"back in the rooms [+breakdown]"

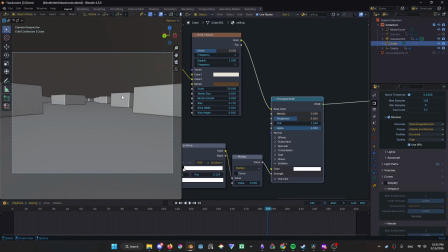0:11 I'm recording this for like the third time. I'm gonna like speedrun this explanation.
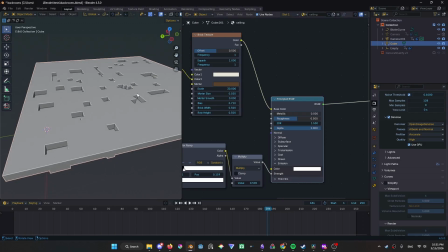0:15 So to create the mesh of the entire backrooms, I took a cube, scaled it up a bunch,
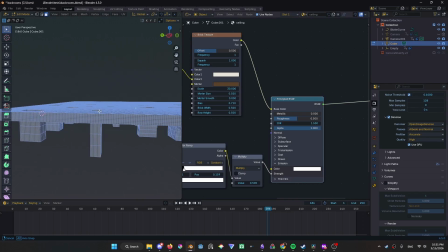0:22 subdivided it a absolutely ungodly amount of times,
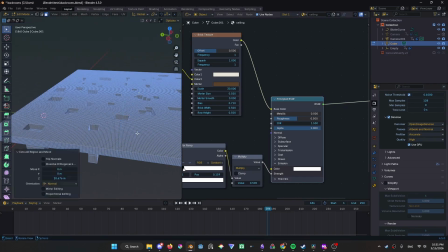0:26 and just selected bits and extruded them down to create walls and stuff.
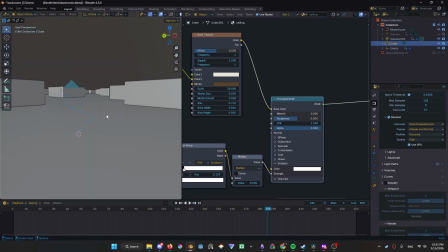0:31 Decided not to be too fancy with it. Then quickly going over the materials.
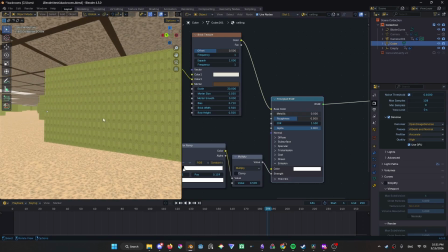0:36 Starting off with the simplest, you have the walls.
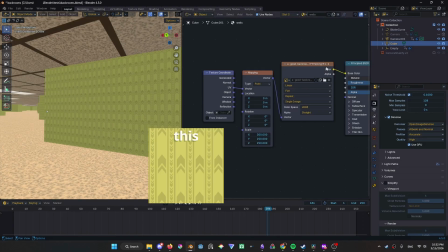0:39 Literally is just this texture, this wallpaper texture, scaled and repeated over this stuff into a standard principle BSDF.
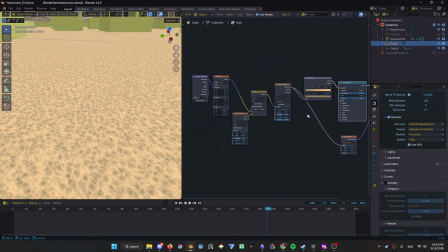0:46 It's pretty simple, basic stuff. Then the floor is just a bunch of random noise, Voronoi texture things to get this.
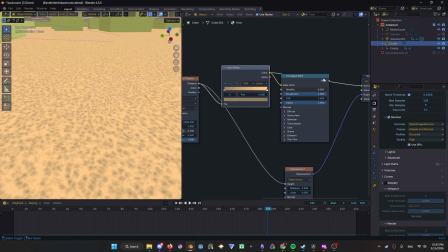0:55 And then to get the colors, I put that through a color ramp, plug that into a principle BSDF,
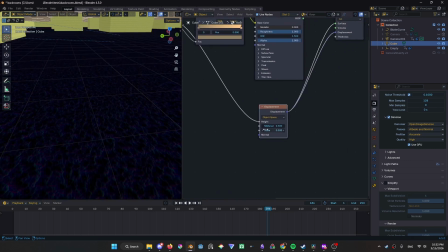1:00 and I also take this and plug it into a displacement map just to give it a bit more texture.
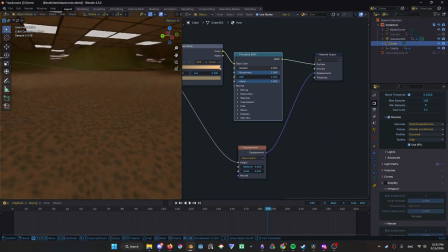1:05 So here it doesn't show too well, but on rendered, especially in the lighting, you can see it being that little bit affected.
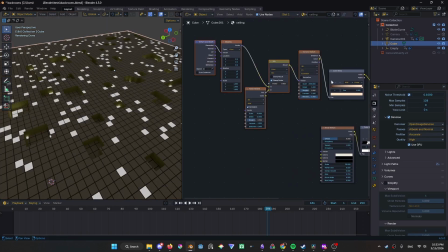1:13 For the ceiling, you have pretty much the same exact Voronoi texture setup as in the previous one.
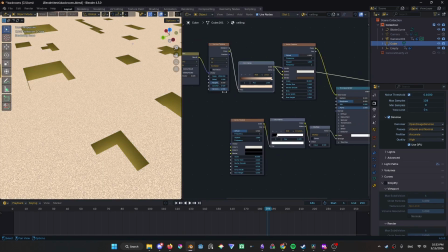1:19 Then I put that through a color ramp just to give it some more color and stuff.
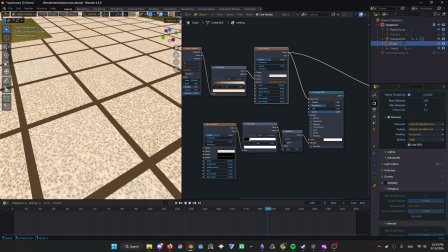1:24 And then that goes into a brick texture to give it the color and stuff, and that goes into the color of the principal BSDF.
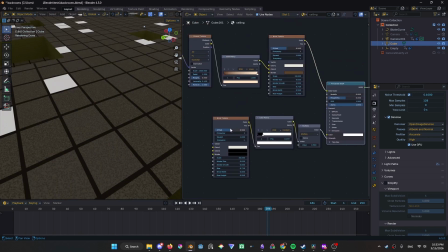1:31 And then I have a pretty much the exact same brick texture here to select random parts,
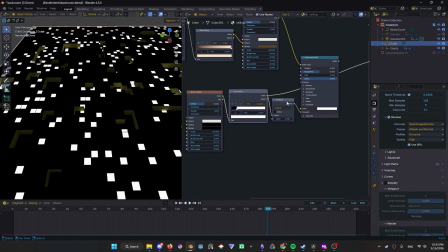1:37 then color ramp to select more specific ones, then multiply that to adjust the strength a little bit,
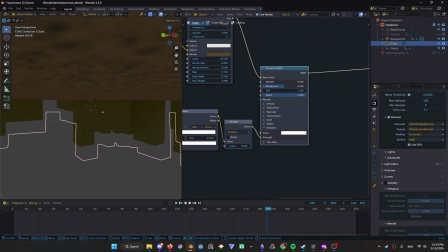1:42 and then that is in the emission, and that makes the lights actually emit light, because if this wasn't a part of it, there would be no light in the scene at all.
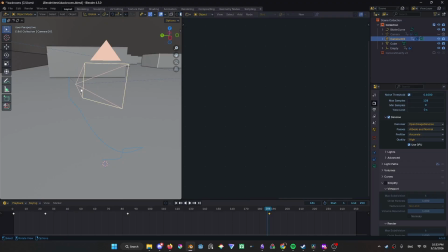1:50 Then quickly with the camera motion, it's a pretty basic setup. It just follows a path, and as you can see, these are the keyframes for the path. I try to change the speed as it goes up to make it look more natural. So the first bit is slower, then as it looks around, it's also like pretty slow, but a bit faster than the last section.
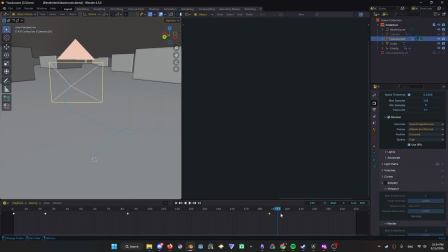2:08 And then as it goes up to look at this part, it moves up relatively quickly, but it's a pretty basic setup. And then there is a sphere empty that the camera is always looking at through the constraints,
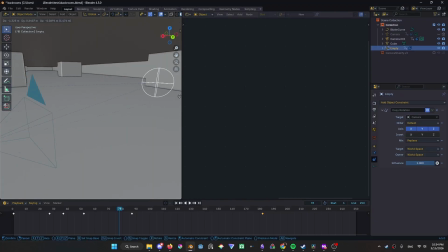2:23 and this just makes it easier to make the camera look in certain directions rather than messing around with the rotation of this. I just say look at this and move this around. This is also keyframed throughout the scene. This is also what the camera focuses on.
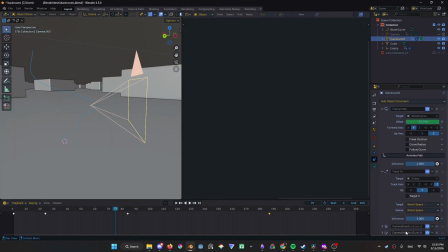2:36 And then I use the camera shakeify add-in to add shake to the camera and make it look more handheld.
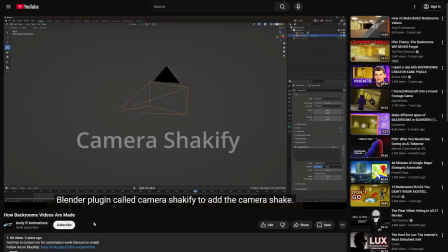2:44 This would feel like about the right time to shout out this video by Andy R Animations. This is where I also get the camera shakeify add-on from, and this was a big inspiration to me making this at a random point at like middle of the night.
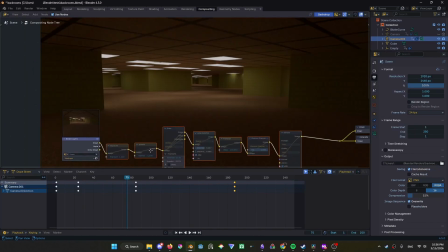2:58 Now what really makes everything come together here is I think the compositor. So this is the basic render, and as you can see it doesn't look very good.
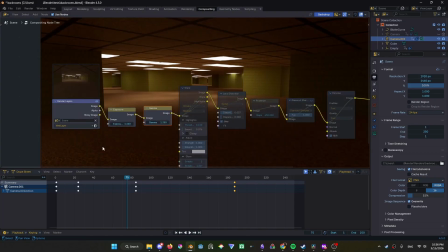3:06 So first I mess around with the exposure and gamma to give it a more dramatic and contrasting look and stuff. Then glare, which just a lot of the time helps to add more realism into the camera and the scene overall.
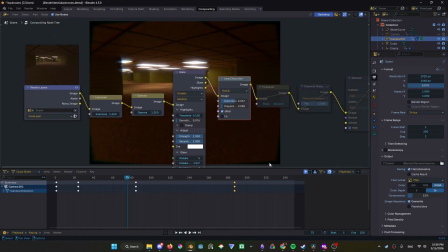3:22 It can really add a lot. Then we have some lens distortion to add the curvature of the entire thing, as well as chromatic aberration.
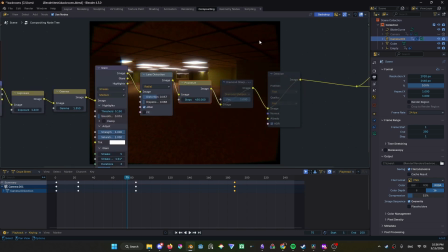3:31 And then I have a posterize filter to reduce the amount of colors, and it just makes the video look a little older and stuff. Then there's a diamond sharpen that by itself looks really bad, but with the denoise it can actually do quite a lot,
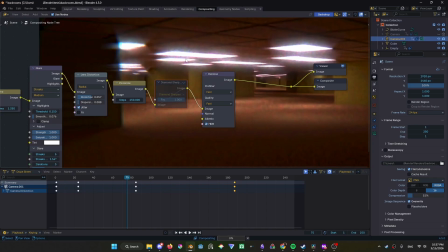3:45 because especially if you look at these lights right here, without the diamond sharpen, they're a lot more boring, more plain. And with the diamond sharpen, they look more interesting.
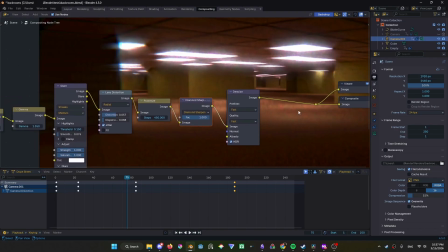3:55 And you can also get some purples and like weird kind of old footage colors in here, which helps a lot. And very quickly, it's 4x3. It's very low samples because it doesn't need very many samples.
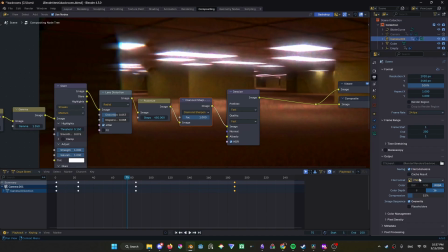4:08 Did use motion blur just because I felt like why not. And did it as a series of PNGs and then threw that into DaVinci Resolve.
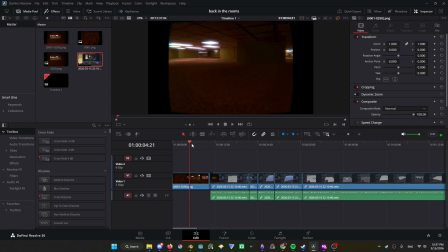4:16 And I am, matter of fact, editing this right now as I'm recording.